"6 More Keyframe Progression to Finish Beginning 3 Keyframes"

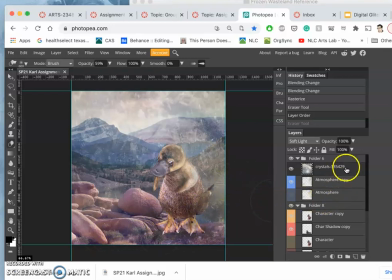so let's just dial back the opacity on that a little bit as it builds up but I'll add that into atmosphere so
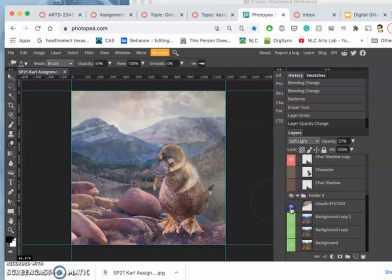what I've really changed is the opacity of the clouds it's gonna be different for each of you what you change for each keyframe and the color of my background and then I added kind of ice crystals into the atmosphere now for my creature again I want to make a duplicate turn
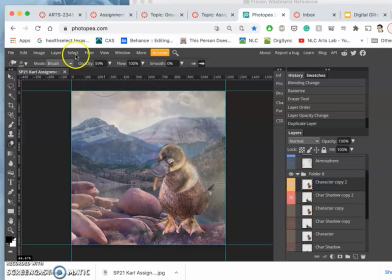off the ones behind and go to edit puppet warp which works well for a PNG cutout creature pin it at its beak and at its tail maybe
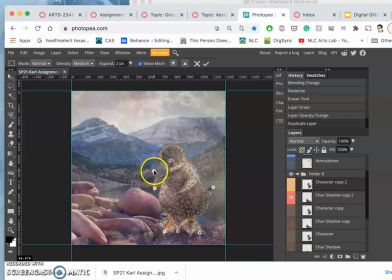not each toe this time and then I want to shift the head up more need a little bit more than that so I just did command Z because Puppet Warp is a bit of a pain you have to plot your anchors each time so I need something at the neck
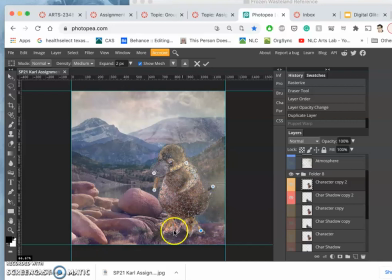at the tail and for the feet
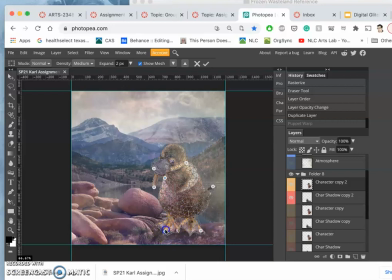you can add more anchors as you think you need them but I'm just doing subtle movements just so it looks alive that's where the silhouette really helps and hit return. So it goes from
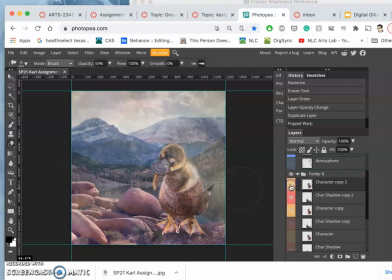this to this. Starting to get a little concerned. Its arm is moving. Eventually that arm is going to come into the body. It's going to kind of hug itself. But right now it's just kind of shivering a little.
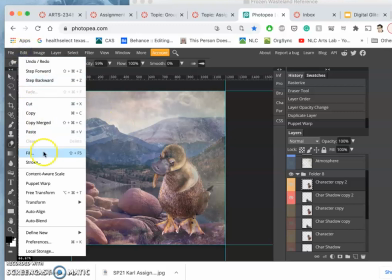Maybe I want to
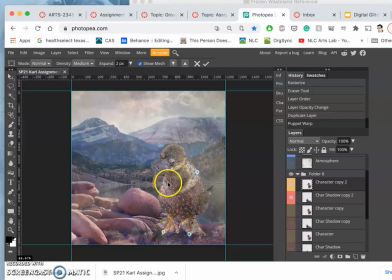be pretty picky here, but maybe I want to bring the ribcage in a little bit. because when it gets cold, we kind of shrink ourselves. Our muscles tense a little.
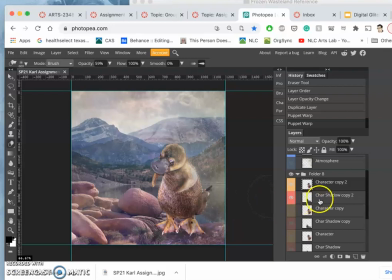All right. And then for the shadow, I'll just jitter the shadow a little bit. It just means move it around a tiny bit so it feels dynamic.
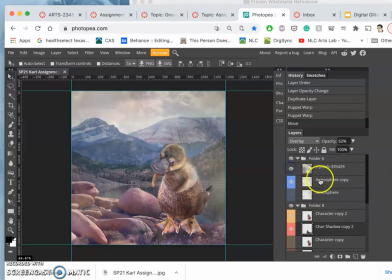And then for the atmosphere, I added the ice crystals, but I also want to make a duplicate. it.
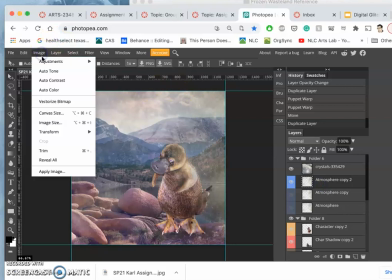And I want to, let's see, play with the color more dramatically.
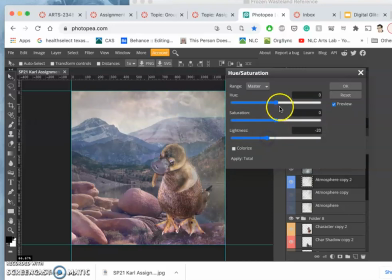I'm going to darken the atmosphere. And I'm going to saturate it a little bit more. And I'm going to shift its color to something cooler on the cooler spectrum.
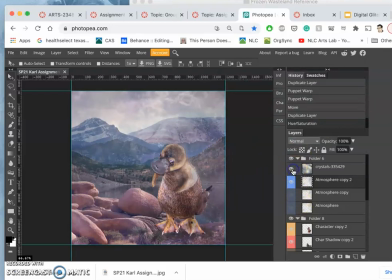Yeah, so now it starts to look like conditions for snow might happen these
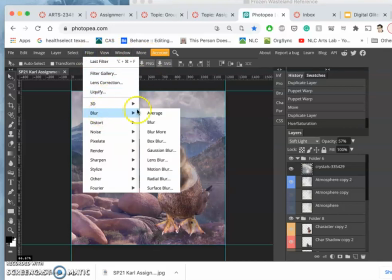shapes are a little sharp so I'm just going to use an overall filter to blur them a tiny bit so
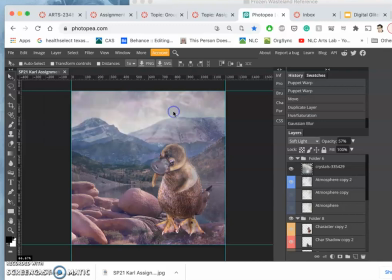they don't distract so with the Gaussian blur let's do it one more time yeah
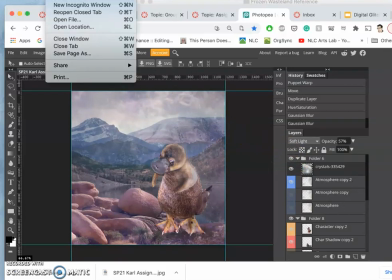I think we can get with that okay now I export that as
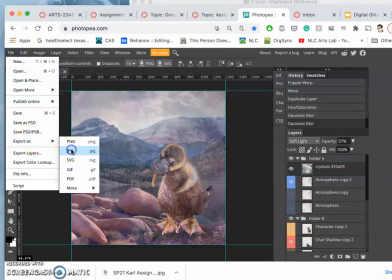a JPEG